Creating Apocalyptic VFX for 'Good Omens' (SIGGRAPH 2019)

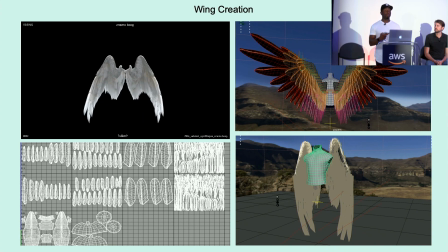When it came to shot production, it was kind of a back and forth between animation, rigging, the groom team as well, just to make sure that everything was balanced.
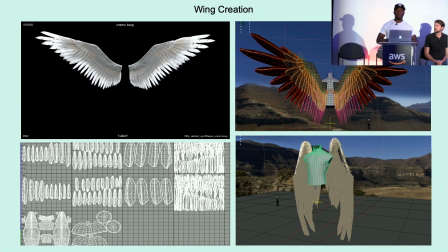Because in some experts, when the wings were full out, they were fine because they were outsprayed. But when they were tucked in, we noticed there was quite a lot of technical and visual imperfections. So we needed to make sure that was balanced and ironed out. And it was just a back and forth between those generally.
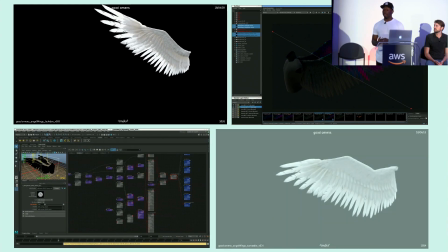So the look development part, we decided to go for a full shader-based solution for this.
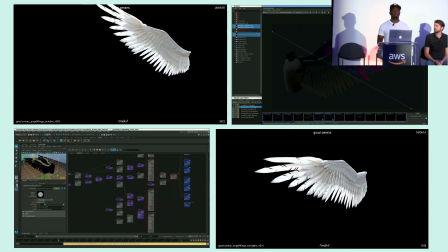So we didn't do any hand-painted textures for the wings.
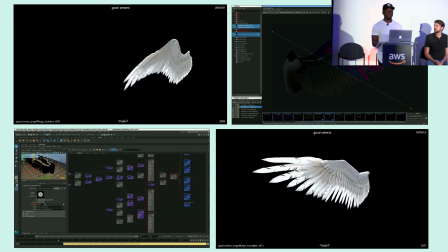And this was just so that we could have complete control of the variations, the hues, and the tones of the feathers, and make sure no 2 feather was the same.
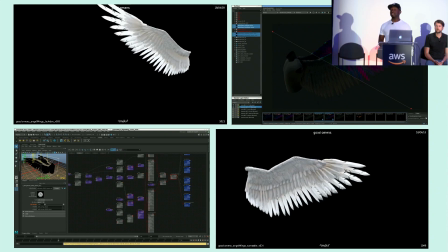What we found out about doing painted textures is that if we wanted to change the look or a particular
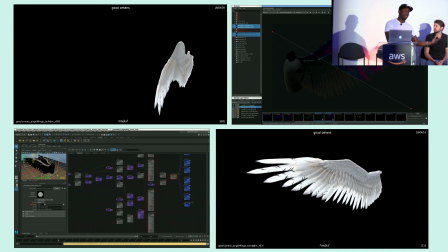color change or color correction of the wings, we had to go all the way back to texturing and then pass that back through the pipeline. So we decided to keep it at shader level,
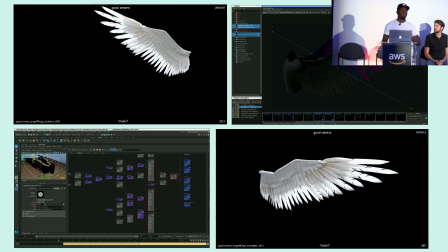so therefore if the lighter needed to make any changes on the fly, they could do that without coming out of the pipeline and going back into the full range.
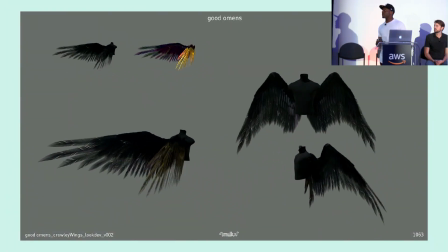So one of the problems, or one of the more or less technical challenges we had to face was with the black wings.
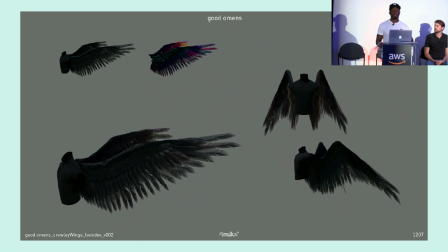We had to pay a close attention to the detail that was needed.
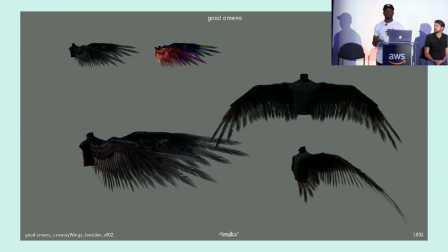They are black, but you still need to retain that sort of aspect of the sheen and the iridescence.
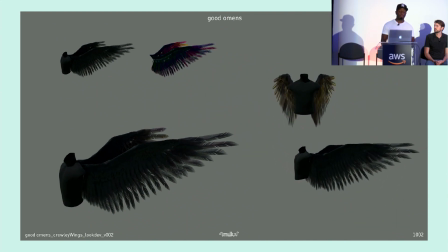And we paid close attention to crow's wings and how they behaved, and as well as raven wings and how they reflected and they moved around in light.
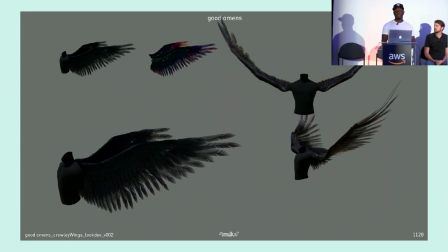And getting that right balance of the iridescence and sheen was very important for us.
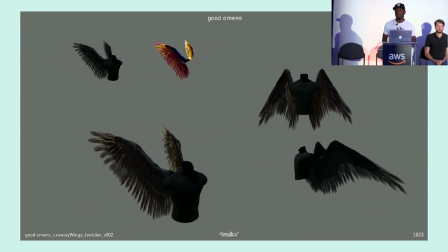We didn't really want to have it too overbearing, but we wanted enough subtlety so we could tell the difference that way.
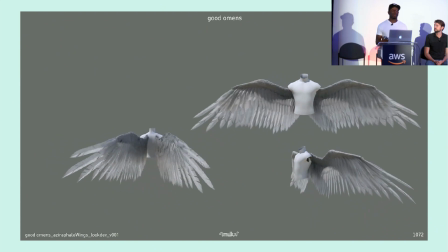And then the white wings. One of the challenges was that obviously white feathers are quite white, so we needed to make sure they had enough
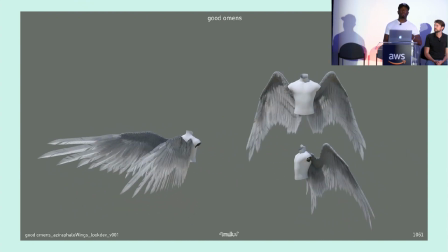subsurfacing and enough light scattering and absorption in the wings, just give them the full fluffiness and make sure it actually really held up at that close stage on screen.
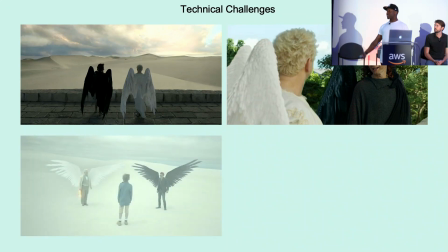Some of the technical challenges of the wings that we had.
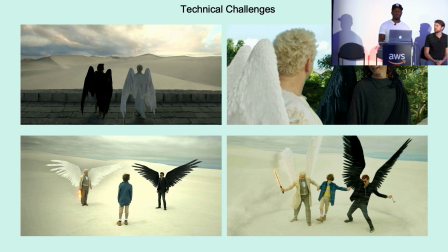Once we had enough detail and we were happy with the overall look, it was important to us to make sure we retain that quality. But one of the things, one of the bottlenecks we ran into was
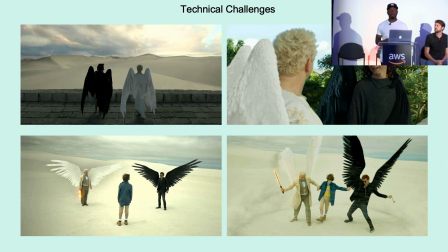that any one time on the screen, one wing would probably end up being about 11 million curves for the Yeti feather approach that we took on. So you imagine 11 million individual curves rendering. One export was probably about 5 gigs, so you times that by 4,
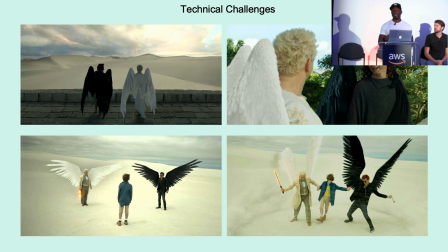and then you add in all the complications of the shaders and the transparency, and you layering it up, and it probably ended up being, I'm rendering at 4K, sorry, I might add. Some of the render times were probably about 4 to 5 hours for a mid-range shot, and then probably even doubling that when we came up to the close-range shots.
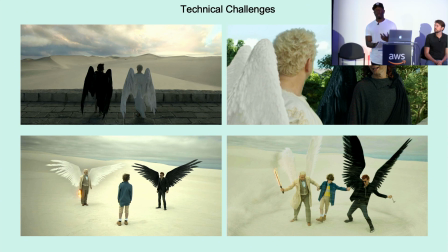All the close-range shots of the wings were up in episode 1, and then we kind of got a little bit of a break in episode 6 where they were more mid-range. And one of our approaches that we have at Milk was our rendering pipeline is more or less, well, I say more or less, we like to stick to probably about 20% local rendering and 80% rendering in a farm.
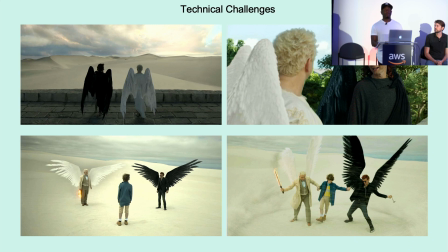And this was just because we needed to make sure that when rendering these, because there's such a big bottleneck of the time we needed, the cloud
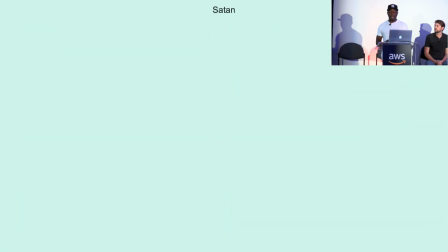really helped us to render these out and get them out. Another one was Satan, our hero, well, one of our big creatures.
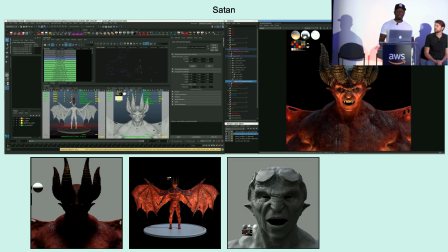And again, in past shows, we have done creatures at Milk before,
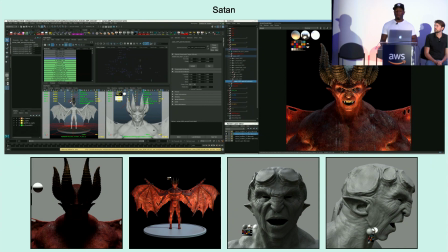but it was to make something this huge and how much effects he needed in his overall entrance. It was another tricky challenge, but welcomed at Milk. Some of our first concepts of him were quite horror-focused and scary, but Neil really wanted to strip that back and really make sure that he was more recognizable as Satan initially.
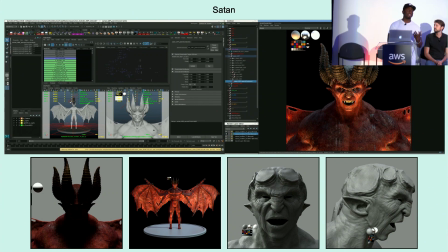So you didn't see him on stage and think, what kind of demon is that? You want to see him and say, right, okay, that is Satan. That's our main guy. We really want to capture that presence.
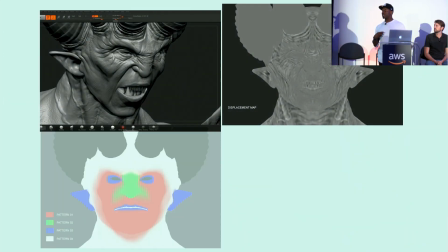So we spent a lot of time in the sculpt stage to really capture all these detail.